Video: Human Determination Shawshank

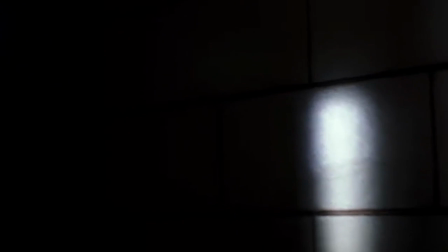3:56 But when we see that Andy never gave up after all like it had been implied he did it's quite a heavy relief and this
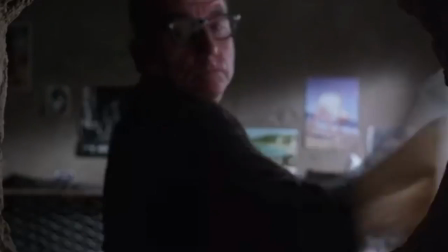4:05 relief and excitement is made all the more effective by a panning shot which frames the warden's face in an expression of surprise and shocked anger. This hyper-focused shot framing Andy's abuser looking down the tunnels in an expression of paralyzed anger knowing he'd
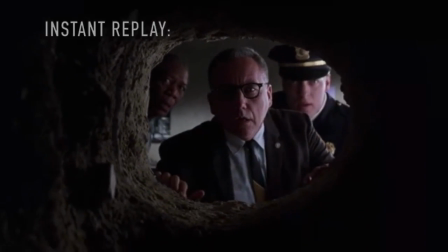4:22 been beaten had made for an immensely satisfying scene and emphasized Andy's success with a quiet and subtle cunning, just like Andy.
Step aside, Mert.
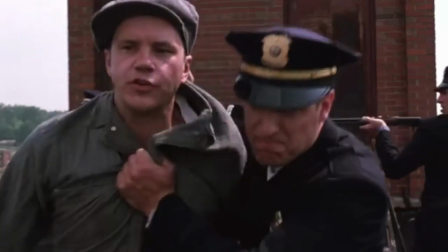4:34 This fucker's having himself an accident. You don't push him off the roof.
In the scene where Andy is hanging off the side of a roof,
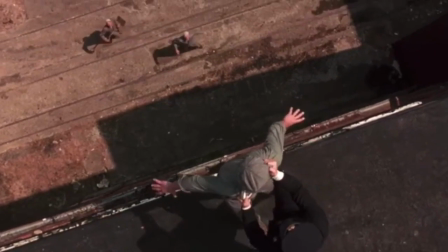4:40 the camera makes a daring upward panning motion that turns into an aerial God's eye view
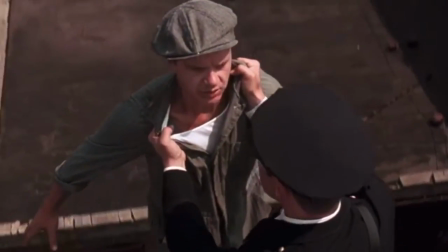4:46 shot where Andy is floundering on the edge between a painful death and safety of the roof.
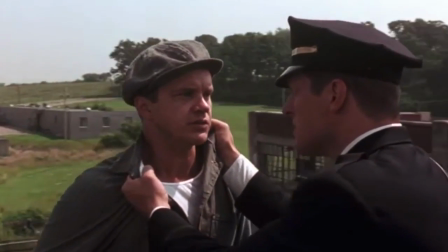4:51 For anybody afraid of heights, or maybe death in general, this camera motion definitely achieves its purpose.
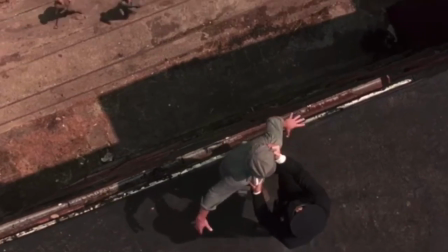4:59 It's fast and disorienting,
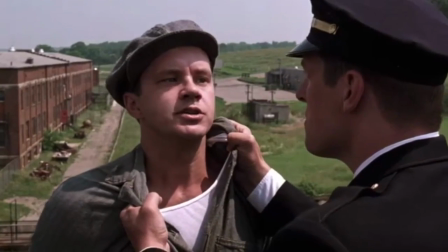5:01 and it serves to further heighten the emotion and tension of the scene between what Andy is trying to convey by scraping with the guard's temper.
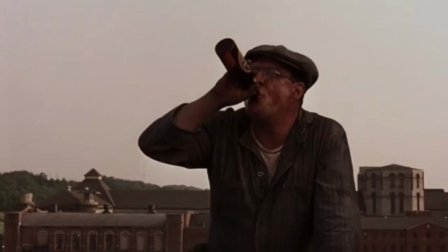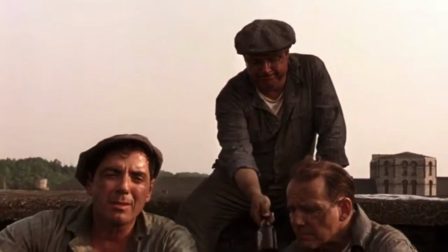5:14 And the scene which closely follows is quite powerful in its spirited nature.
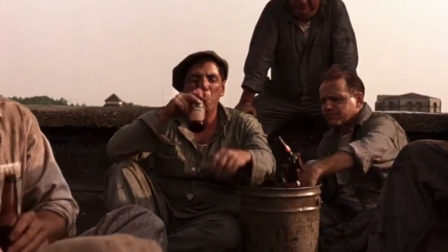5:19 The sepia-toned color grading, contrasting with the rest of the dull browns,
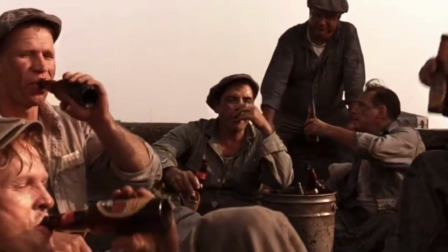5:24 grays, and neutral tones of the prison, helps to show the audience a shift in the mood for the inmates.
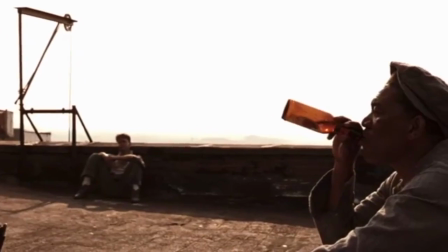5:31 The warm tones of the sun help to elicit a calm next to the deep tenor of Morgan
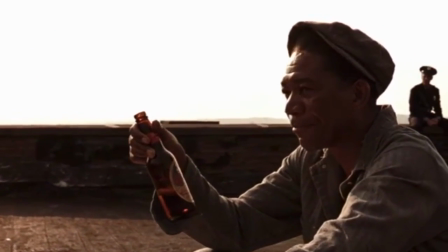5:37 Freeman's excellent voice and helps to bring the scene to a reflective
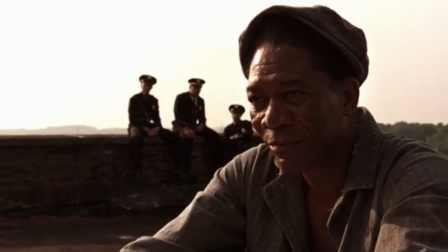5:42 nature that takes on almost a dreamlike quality. it both draws a specific
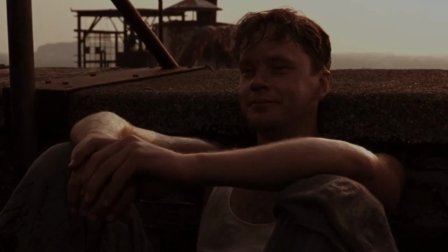5:48 mood and conveys a sense of hope the lighting is used in
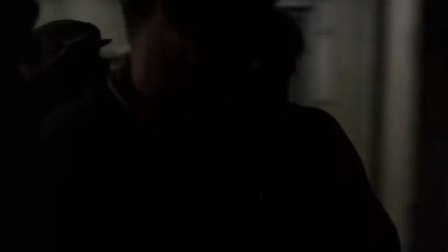5:53 other scenes for a harsh emphasis in the scene where the sisters rough him up for the final time the room in which he's dragged into has one
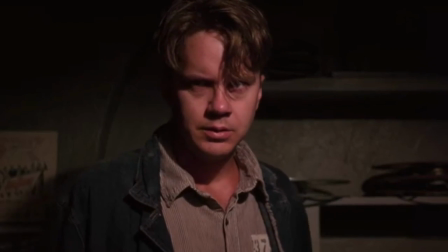6:02 focal point of light and it's covering all the inmates who occupy the room in sharp angles with little fill lighting to ease the edges of their
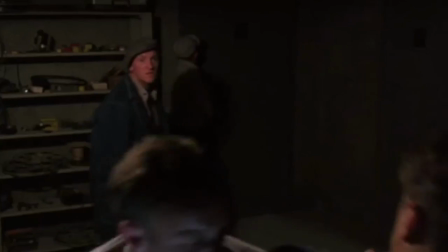6:11 faces giving the scene an instant harsh and aggressive quality that matches the violence of the sisters and their intentions.
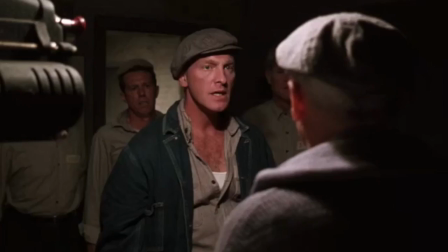6:18 It gives the scene an instant emotional recognizability that helps to warn the viewer, but also make them dread and fear what will come next.
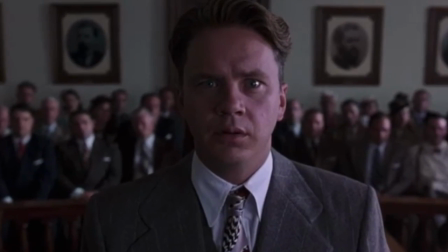6:29 All these factors, in both writing and technique,
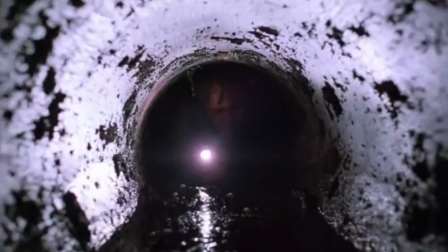6:34 help to make the movie a solid reflection upon the nature of human determination and hope,
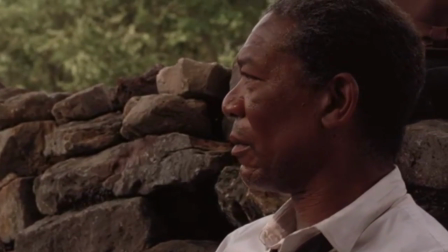6:40 and further, make it an excellent movie for these hard times.
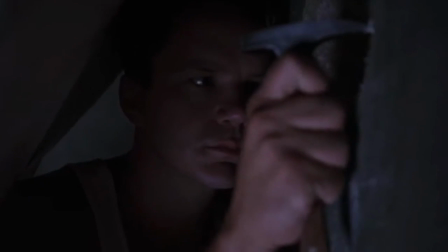6:45 While you can't tunnel out of your house with a tiny pickaxe like Andy,
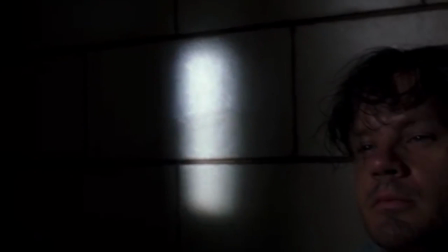6:50 you can still find ways to see hope and hold on to it, just like Andy did.
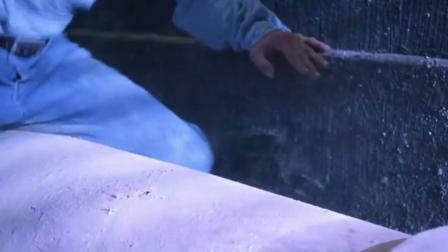6:55 All it takes is a little ingenuity and a little kindness, too.